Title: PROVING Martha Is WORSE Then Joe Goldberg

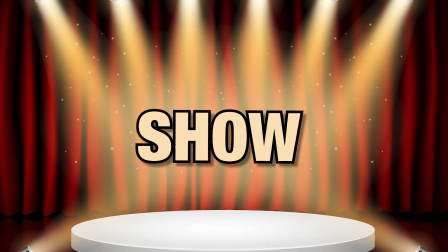0:00 Baby Reindeer vs. You, the two biggest stalker shows in the entire world. So obviously, the two shows would be very similar, right? Wrong. Absolutely wrong.
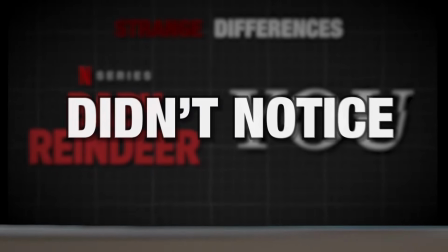0:11 So today, let me expose some of the strange differences between the shows that you definitely didn't notice and how these differences actually made each show stand out.
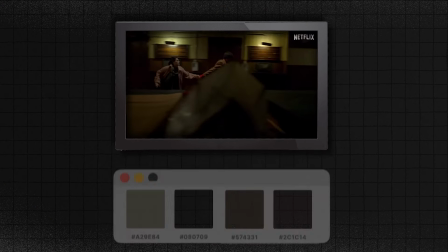0:18 Firstly, our Baby Boy Reindeer has a way darker color palette, while you will tend to have a wide array of color. Now, the shocking reason Baby Reindeer chose to go with darker lighting is actually very, very strategic. Dark lighting will always make any type of show or movie feel serious.
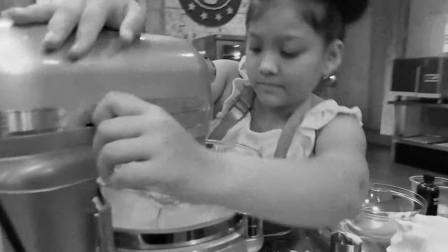0:32 Like it could literally be a 12 year old girl baking cupcakes, but if the dark lighting is there, then all of a sudden, she's probably a murderous psycho that's poisoning the cupcakes.
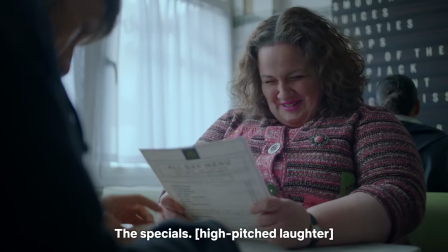0:40 100%. Baby reindeer takes the same formula and puts dark lighting throughout every single episode. Now, us viewers are kept on our toes throughout the entire show. Every single moment, scene, weather, you don't feel safe in any of them. Because there's that dark little coloring in that show, that's what keeps your brain in alert.
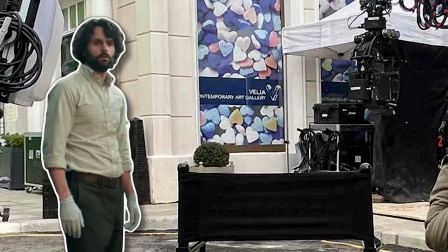0:56 If we do a quick comparison in Joe Goldberg's show, if we look at daytime,
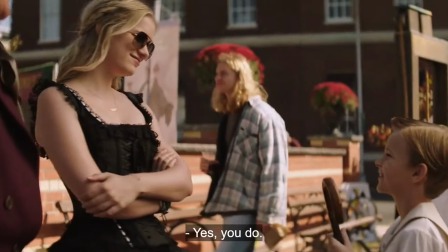1:00 it is actually bright and happy, which gives you sort of a safety net and makes you think, surely nothing can happen in this bright,
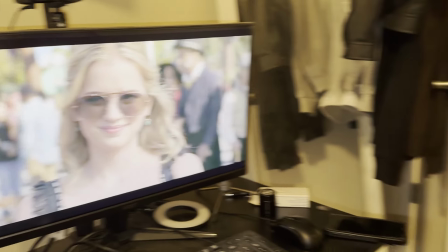1:06 beautiful setting. Nothing at all. And that lets you just sit back and watch the show and just breathe a little bit.
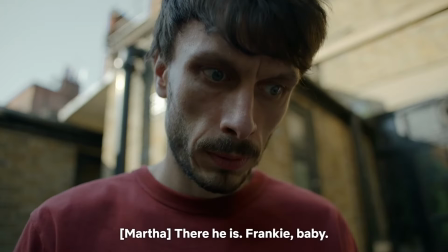1:11 Just breathe, baby girl. Breathe. Ha ha. But in baby reindeer, even the daytime has this dark, timid lighting, which makes you second guess yourself. Are you sure nothing big is about to happen right now? Are you sure? Even in the day, things do look oddly serious here. That is the trick they use to make you pay attention throughout the entire show. But the show you still use a dark lighting, but only in specific moments or areas.
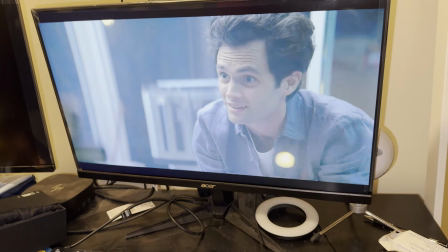1:33 This way, whenever you do eventually come across a dim lit scene, it hits you that much harder.
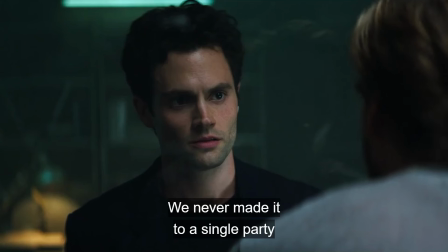1:38 The contrast between Joe living in a happy, peaceful world to then, boom, going in that dark, timid cage in his basement. That little difference right there, that's the sauce. And it gives you a big shock to reality of what Joe actually is.
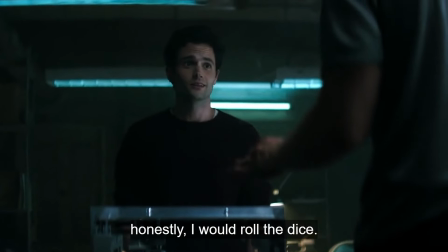1:52 His actual true intentions and feelings. So both shows clearly knew how to use dark lighting, but they just did it in two different ways.
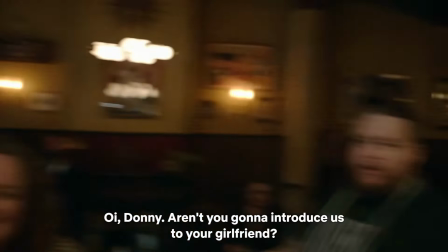1:59 Moving on. Did any of you guys personally feel like Baby Reindeer just felt like a play? It literally felt like I was like sitting on stage. Everything was just so played out, if that makes sense. Which is why the second difference we're going to talk about is show delivery.
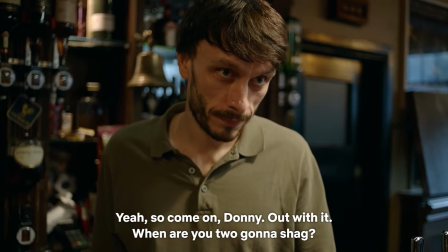2:10 Baby Reindeer is shot in such a way where the characters deliver their lines in an upfront, direct way.
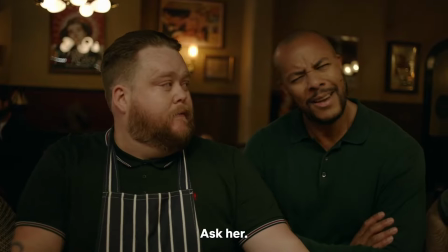2:16 This bar scene right here is a great example. The shots are so direct facing you. So when these gentlemen are speaking, it's such a confrontational manner.
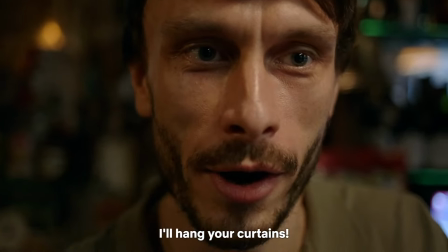2:23 And then you also combine that with that up-close camera work, and it's a recipe for an intense horror play delivery.
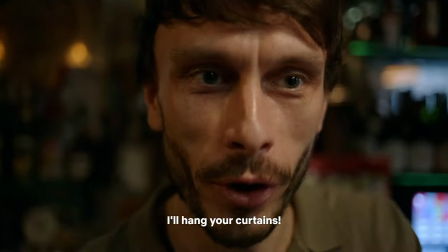2:28 I'll hang your curtains.
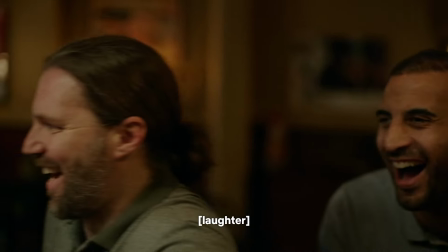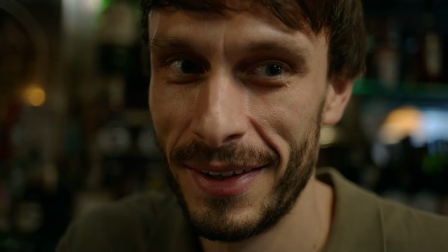I wanted her to laugh.
While you, on the other hand, is clearly a way more natural piece of art.
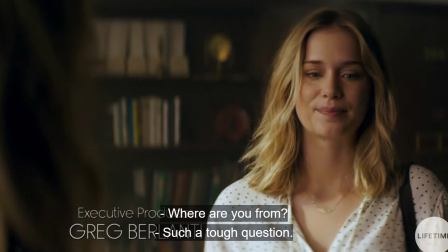2:46 There's normal, well-lit shots. There's casual line delivery. Even the camera angles are, like, shaky at times.
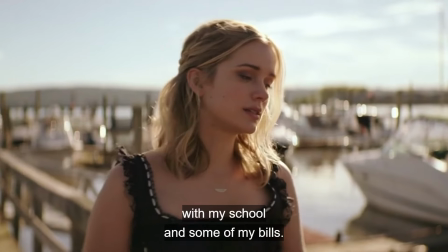2:51 They're delivering it in a way more casual relaxed way. This actually benefits you a lot because since you is such a natural like chill show Hey, let's sit back and watch this chill fun show whatever and then something insane happens And you're like
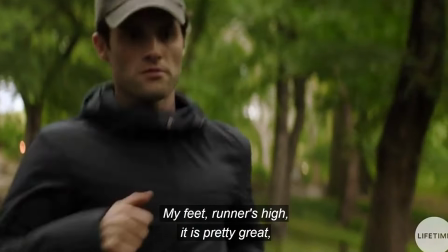3:04 what the heck the first time I saw a peach die It was such a shock because they weren't trying
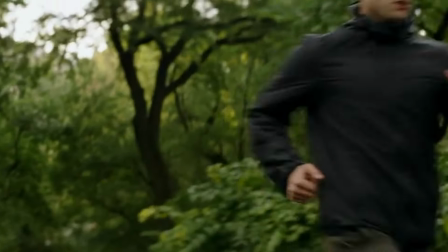3:08 to make the show seem dark at that moment It was him going on a nice little jog a little jog and then boom the brick hits Huh?
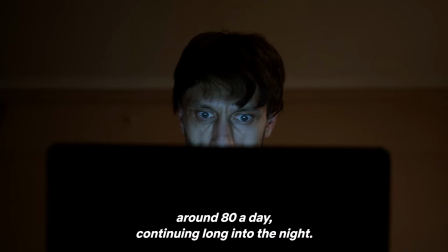3:16 Huh on the other hand with baby reindeer take this moment in episode 1x1
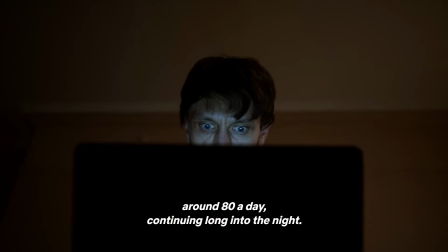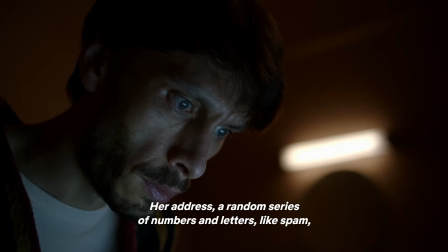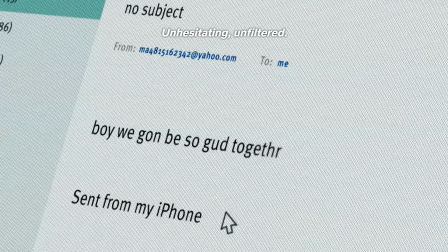Since they make it feel like a play, the entire dialogue is so grand. It gives the show and the moment a higher level of attention. And most importantly, this all ties into actually making Martha seem like an even worse person. Which leads to the third biggest difference in the show that I'm being serious, I know none of you picked up on. There's no way. Maybe. There's no way though. I think. This third difference is, Martha is intentionally painted to be a bad psycho person.
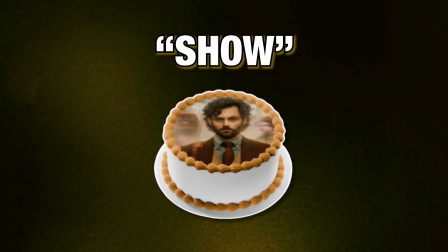4:02 Intentionally. In Joe Goldberg's show, the only thing painting Joe as the bad guy is his actions.
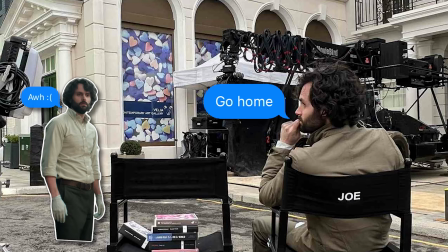4:07 That's it.